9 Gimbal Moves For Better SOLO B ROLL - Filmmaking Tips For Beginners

So if you're using just like a small photo tripod, you really can't pan. So when you're traveling light, you don't wanna carry a video tripod.
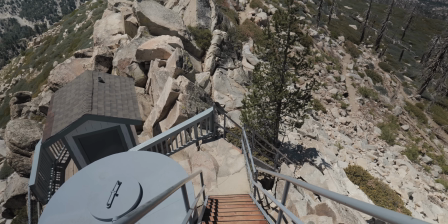(4:14)
You can use a gimbal like a Dying Crane 2S in the same way that you would use a tripod. Now, another one of the shots that I always like to get it when I have a gimbal is a dolly shot.
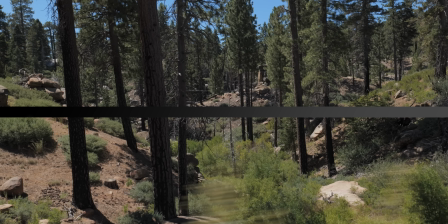(4:23)
That's when you put it in the lock mode, you point it at a scene and you move left to right, whether you're on a vehicle, where you have something like a one wheel, or you're just walking.
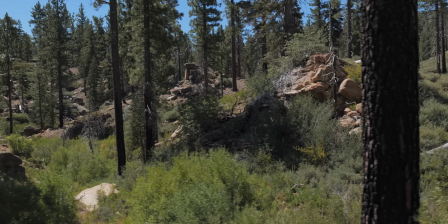(4:32)
But I love using these shots where you see a scene and you're drifting through it like you're looking out the side window of a car.
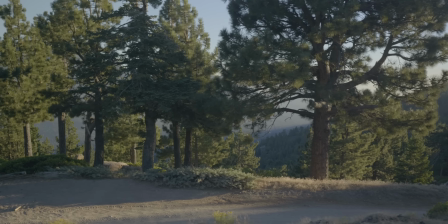(4:38)
You're kind of letting the scene just pass by. Now a trick to make this even more interesting, find places where there's different layers of objects.
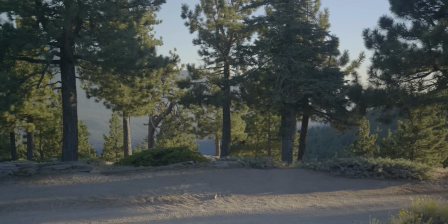(4:45)
So in this scene, for example, there's a bunch of trees. There's some close, some in the middle, and some super far.
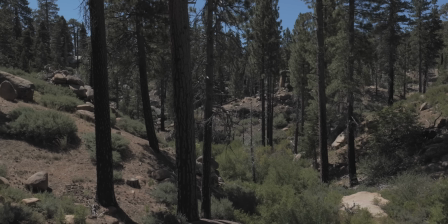(4:51)
And because of the motion moving sideways, you get all of this parallax effect happening and it looks really good when you're using a long lens.
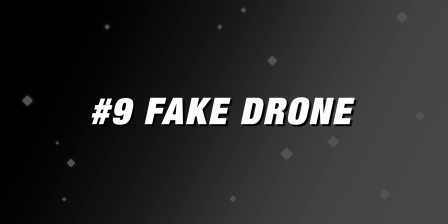(4:58)
So the next shot is a fun one. It's faking a drone shot. So get yourself up high.
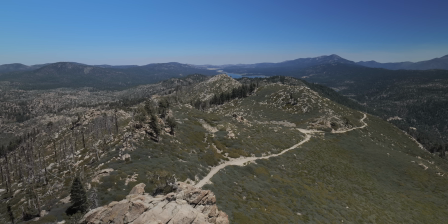(5:02)
In this scene, for example, I'm up on top of the peak and you can do any of these movements where you're moving forward to the side,
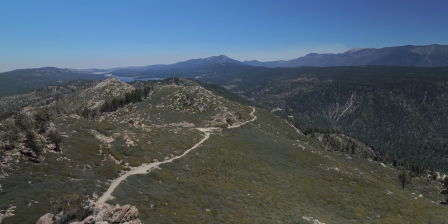(5:08)
but just a little bit of motion makes it feel like it's a drone up in the air. Something to keep in your toolkit, especially when you don't have a drone with you. When you're out filming and you're by yourself, try some of these shots and see what kind of footage that you can get using these different ideas. And guys, make sure you check out the Jiayun Crane 2S. The link will be down in the description. And make sure to comment and let me know what your favorite gimbal shot is. Make sure you check out this video right here. It's another video that goes through more B-roll ideas and it's all about handheld footage. I'll see you over there.